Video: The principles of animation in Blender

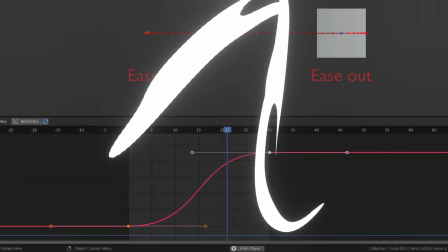(12:24)
You ease in when you are accelerating and you ease out when you are decelerating.
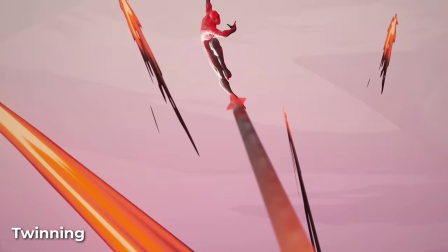(12:31)
Tuning refers to having symmetry in your animation, whether pose-wise or timing-wise.
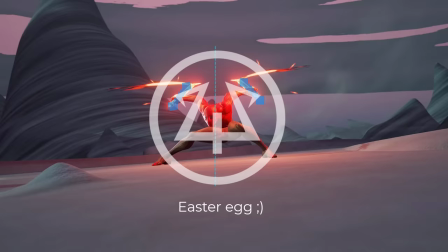(12:37)
It is often to be avoided as it may not look natural.
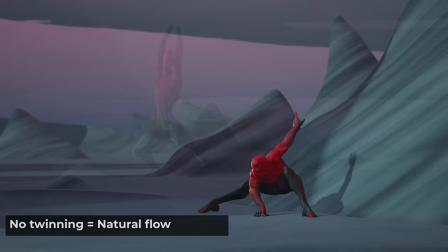(12:41)
In a landing, for example, you may offset feet contact by one or two frames,
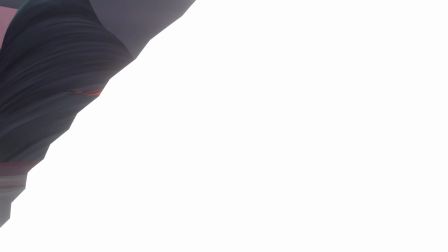(12:46)
but tuning or symmetry can be used to show strength, Mastery and Control.
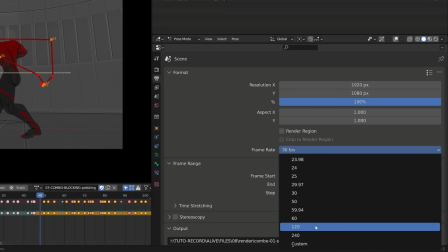(12:52)
Framerate is the number of images per second used in animation.
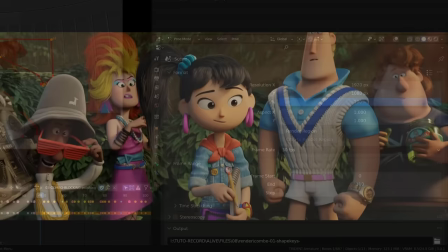(12:56)
Generally, 24 frames per second for movies or animated films, as it can be easily divided by 2,
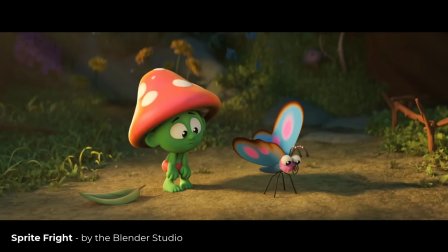(13:04)
4, 6 or 8 to create clean timing charts or animate on twos.
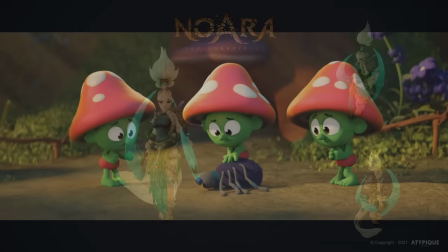(13:11)
And 30 frames per second for game animation,
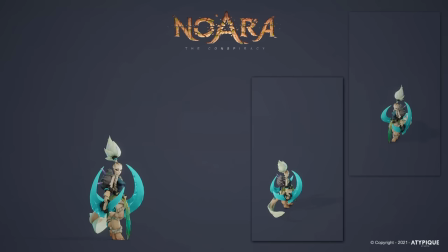(13:14)
as it can easily be upscaled to 60 frames per second by game engine or even more,
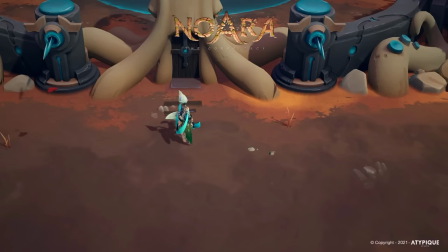(13:21)
as it has to fit screen refreshing rate.
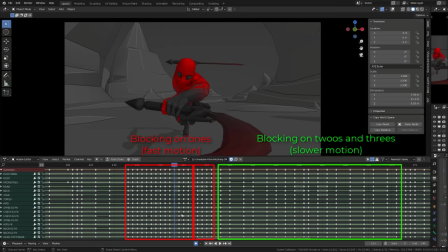(13:24)
Animating on ones or twos refer to the number of frames a drawing or pose is held. In 2D or traditional animation, we often animate on twos, making 12 drawings for 24 frames to save drawing labor. It's also the preferred method for stop-motion animation.
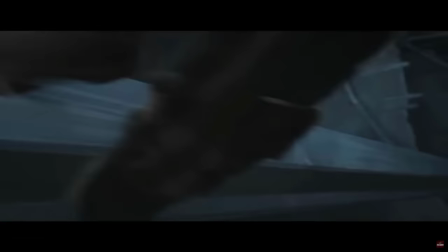(13:45)
Part of an animation might be drawn on once, one drawing per frame,
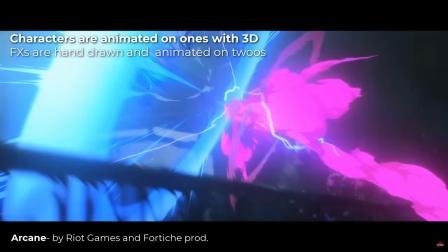(13:50)
when we have a very fast motion that needs extra drawing to be clearly read by the audience.
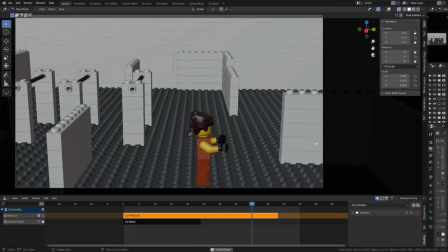(13:57)
An animation is very slow. You can draw on threes, fours, etc.
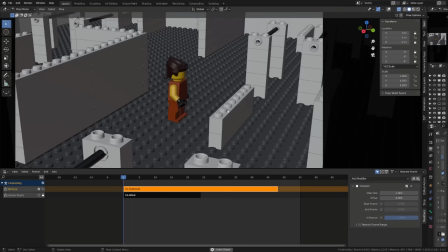(14:02)
You can easily create a stop-motion effect on your character animation using the NLA editor and adding a modifier stepped interpolation.
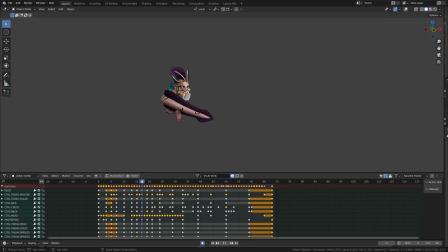(14:16)
Secondary action is an extra detail you may add to the main motion of your character to emphasize or better communicate the main ID. It can be a facial expression during a movement showing extra aggressiveness or effort from the character.
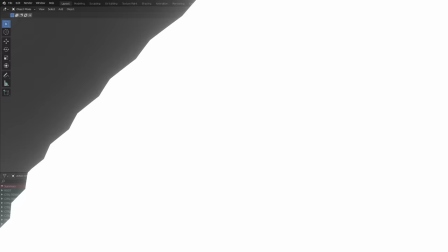(14:32)
A bored character may tap his fingers on the table while he sides. We often refer to exaggeration in 3D as pushing the pose.
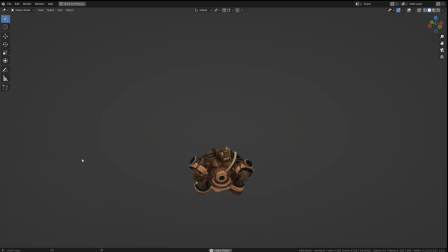(14:41)
You take one action and you push it as far as you can so that it better communicates the idea or the action.
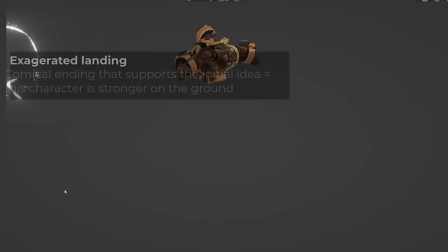(14:49)
For me, this is the most important job of an animator, exaggerating an idea.
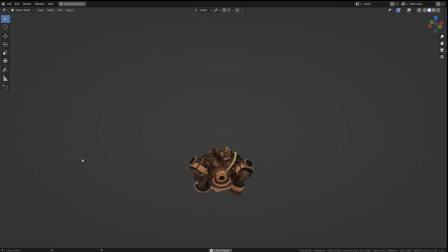(14:55)
It can be done with broader movement or motion or exaggerating a reaction.
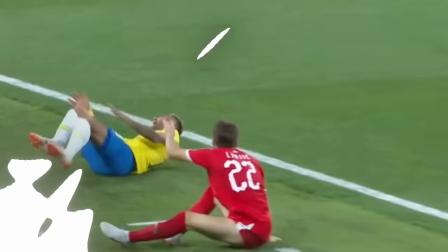(15:01)
Soccer players will make great animators for sure. Solid drawing.
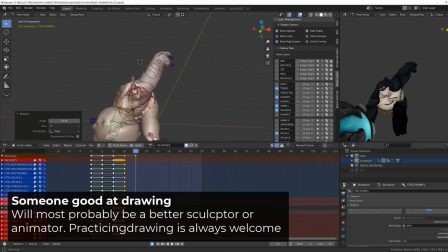(15:06)
You may consider it's out of context as you don't need to draw when manipulating a digital puppet or character rig,
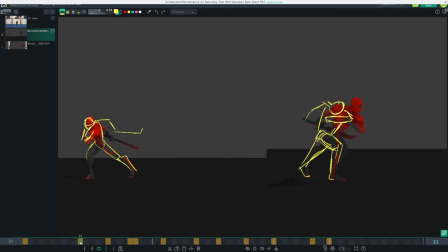(15:14)
but drawing will improve your observation and analysis skill. And this is the most important skill for any artist. So solid drawing is less important for 3D animators, but it will definitely take your animation skill to the next level.
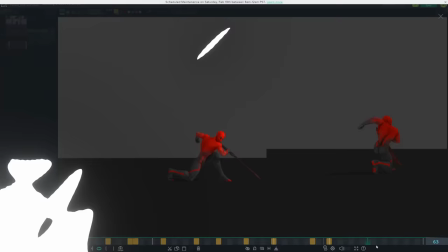(15:30)
It's also very useful when giving feedback to your peers. Appeal is a very subjective concept.
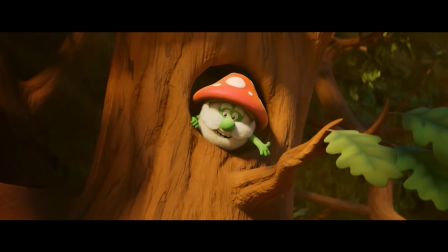(15:37)
It refers to the fact your character or your animation are interesting to look at. For me, it mostly relies on the staging and the idea.
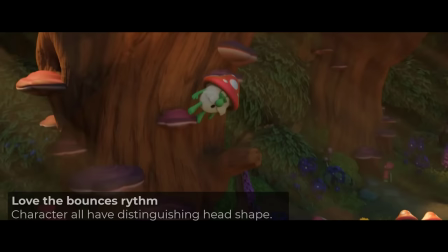(15:46)
And in the execution, I'm looking for clear silhouette and as much contrast as possible in both shape and rhythm.
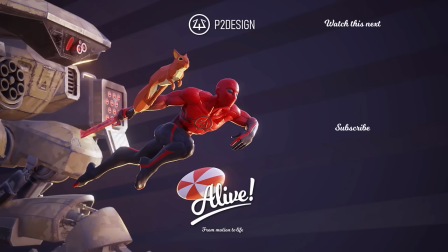(15:54)
Again, this is a very personal and a very subjective topic. This wraps up this video.
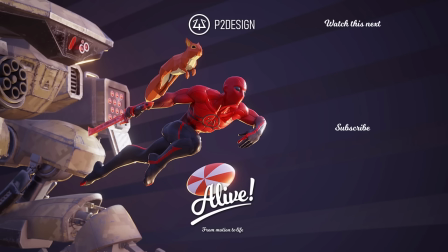(16:00)
I hope you found it informative, and I will see you in the next one.